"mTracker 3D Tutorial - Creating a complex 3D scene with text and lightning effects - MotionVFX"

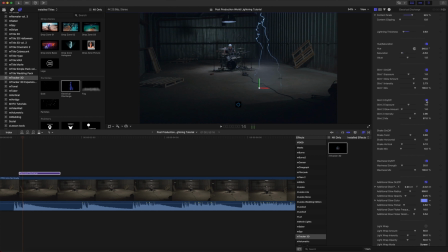And again, honestly, I think I like that. So we will continue to scroll down. And now you can see we have our shake. And basically, this is our animation that is happening during the hit of electricity. I really like that in the preset. That looks fine.
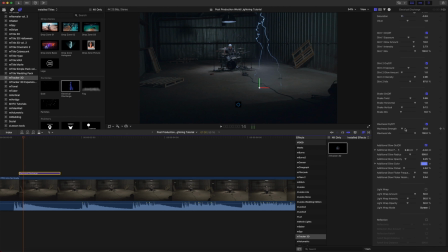So we're going to leave our shake as well. Our waviness, again, is dealing with animation. I enjoy the preset, so we are going to leave that. We have our additional glow. Now notice, just because of the way we have this set,
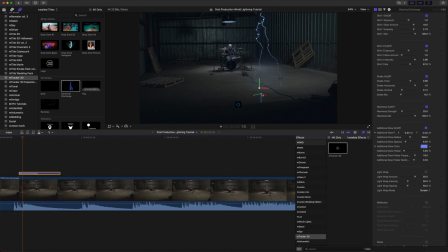there's a little bit of some cutoff on the glow here at the bottom, and that's okay. We're just gonna go on our Y position, bring that up just a little bit, and now you can see that that is gone. Then we have light wrap, which in this instance, we don't really need any sort of light wrap, so that's no problem.
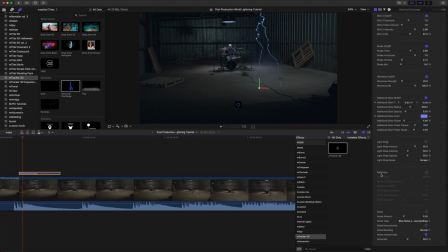And reflection. Now, even though this floor isn't extremely reflective, I feel like we could use just a little bit of something here that helps us make that connection point.
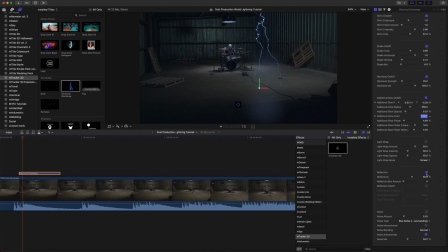So we're gonna turn reflection on, and we're just gonna make some adjustments there. And there's not a lot happening with our reflection, but you do see that it is adding a bit more on the ground.
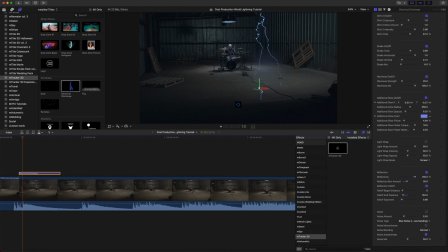And that's really what we want. We want to give the illusion that light is being emitted. So we are going to leave that And then we have our noise, which we do not need noise in this because we don't have a noisy shot.
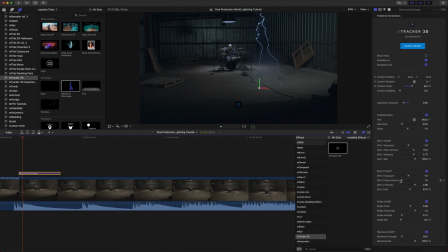So I feel like there's something still missing, and that is actual light being emitted from our lightning into the room itself. So this is a really fun trick. We're going to go down to our generators,
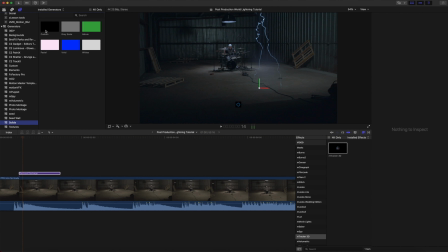and we're going to go to our solids, and we're going to place a custom solid over our electrical discharge.
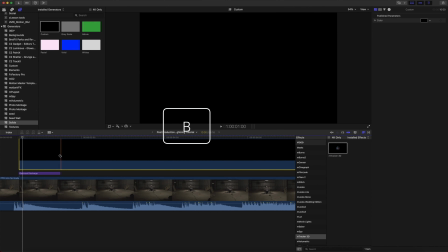I'm going to tap B for blade cut. We're just going to cut that right over top. A, we'll select this and delete.
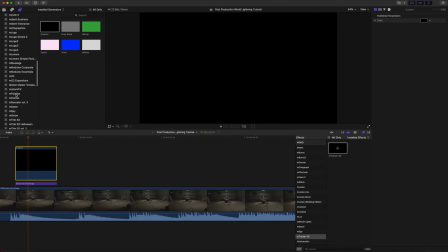Okay, now that we have that, I'm going to go ahead and just scroll back up to mTracker 3D.
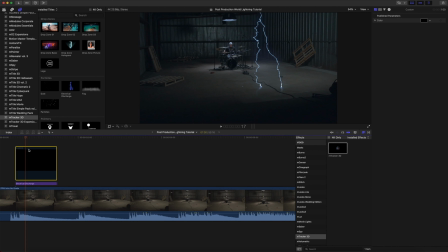Now what I'm going to do, I'm going to press V to disable so that I can see our lightning because we want to match this color. Let's use our color picker. And we're going to use our color picker and just select that lightning color there.
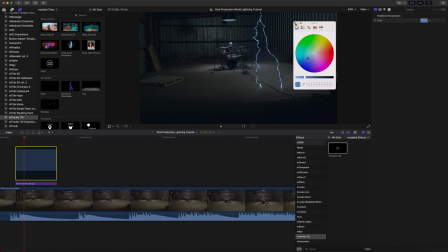I think I'm going to brighten it up just a bit. Let's tap V to re-enable.
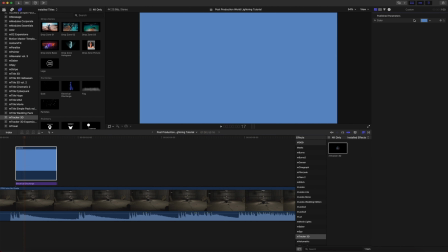Okay, and now that we have our color selected, let's go over to our inspector here, and we're going to change our blend mode to overlay. And then we need to bring our opacity down just a bit.
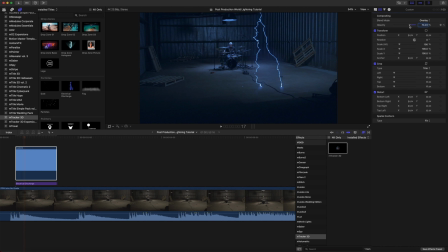I think that might be a bit much. Now, here's the fun part. As you can see here, it looks as though light is just kind of filling the room, but we don't necessarily want to fill the entire room with light.
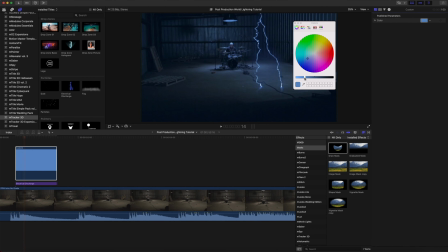Now that I'm looking at it, I think that that color is still a bit too harsh, so I'm actually going to brighten that up, and I'm going to push a little bit more toward white here, as if that is just some bright light.
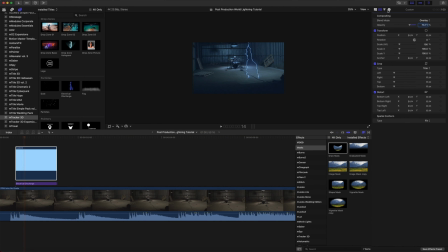Much better. Okay, so I've set my view to 25% because the next thing we need to do is add a draw mask. So let's add that, and we're going to begin adding control points around our lightning.